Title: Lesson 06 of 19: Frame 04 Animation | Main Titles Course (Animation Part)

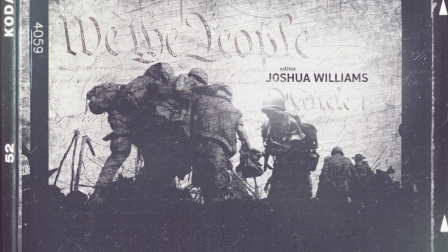10s
Hey there, and welcome back to main title animation, American Soldier. This is scene 4. You can see here the style frame for scene 4, and sometimes certain scenes,
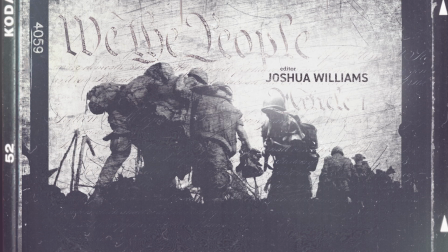30s
certain animations of style frames can be more challenging than others, and this happens to be one of those challenging frames. For whatever reason, I really struggled to come up with the proper animation that I was happy with for this frame.
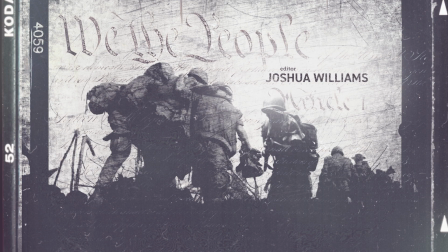47s
So it took longer than expected, and I came back to this frame multiple times throughout the course of this series, as you'll see. But without further ado, let's jump in and explore the animation for frame 4.
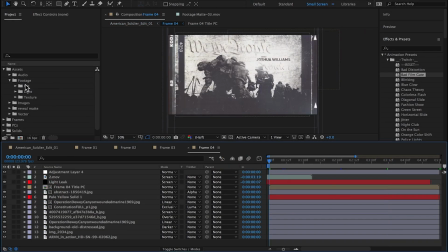67s
For this particular scene, I wanted to introduce video. In the brief, it said we could use video sparingly.
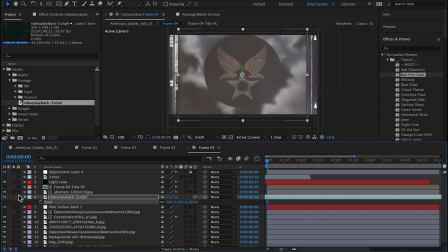81s
And so I'm going to introduce it in this scene.
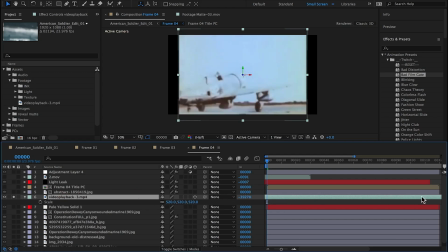89s
I have this clip with these soldiers that I've pre-selected.
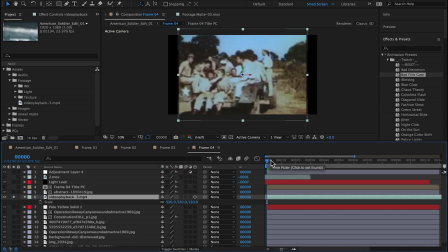94s
They're riding on the back of a pickup truck. It just seemed kind of iconic to me, the kind of band of brothers. So drop it in, position it, position the start point in a good place.
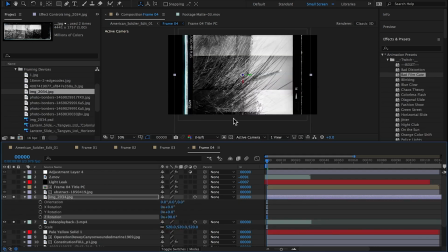113s
Then dropped in this framing device over the top of it.
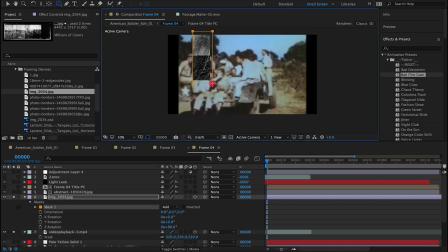118s
This is just an image I had in my arsenal from the style frame process. I always liked this framing device and thought I would use it heavily in this scene.
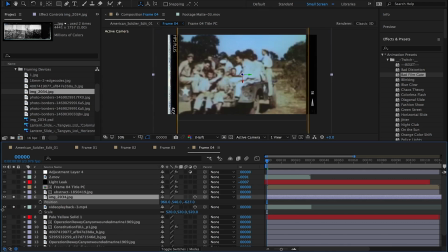132s
So what I've done here is I've masked out the center point.
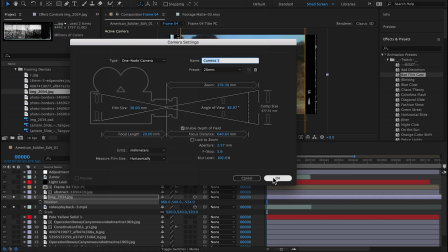135s
I've made the layer 3D, and here I'm adding a 35mm camera.
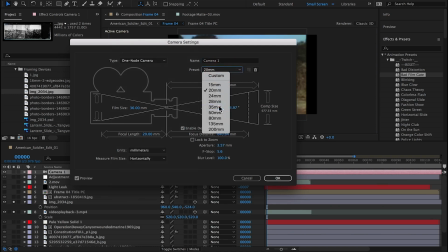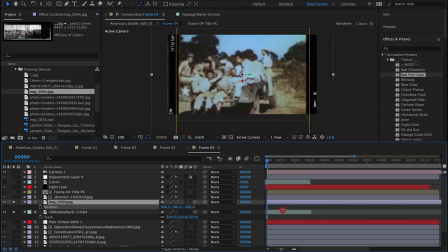I thought it might be interesting to do a push in on this image, kind of like you're flying through
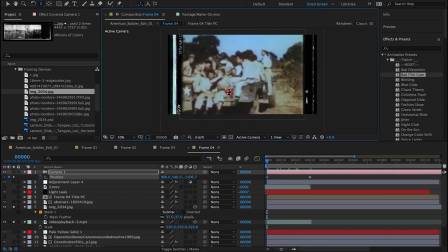168s
a framing device. Almost even like maybe it was hanging film.
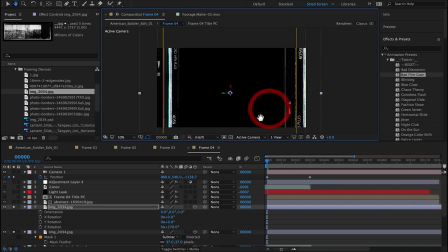176s
So I duplicated the framing device and brought the duplicate forward in Z space. Positioned it up a little on the Y. Adjusted the scaling slightly.
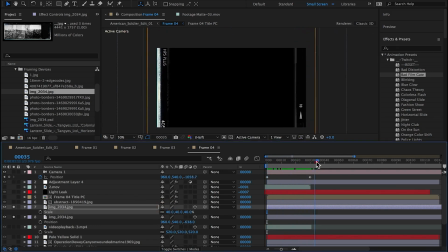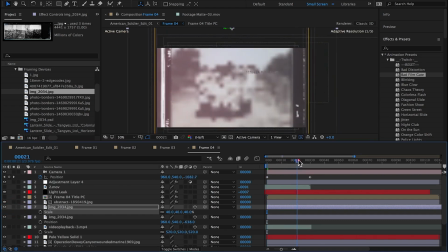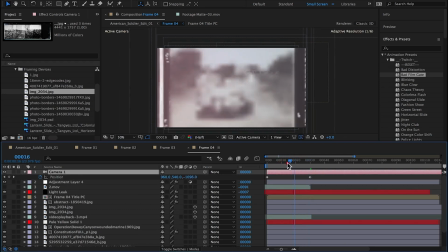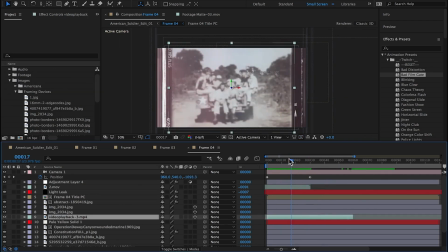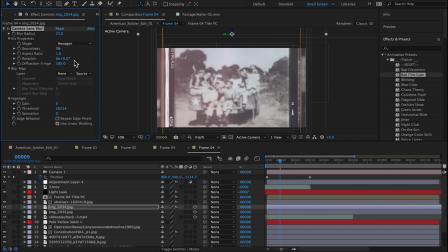231s
Now I'm playing around with the camera lens blur effect again to create a rack focus effect.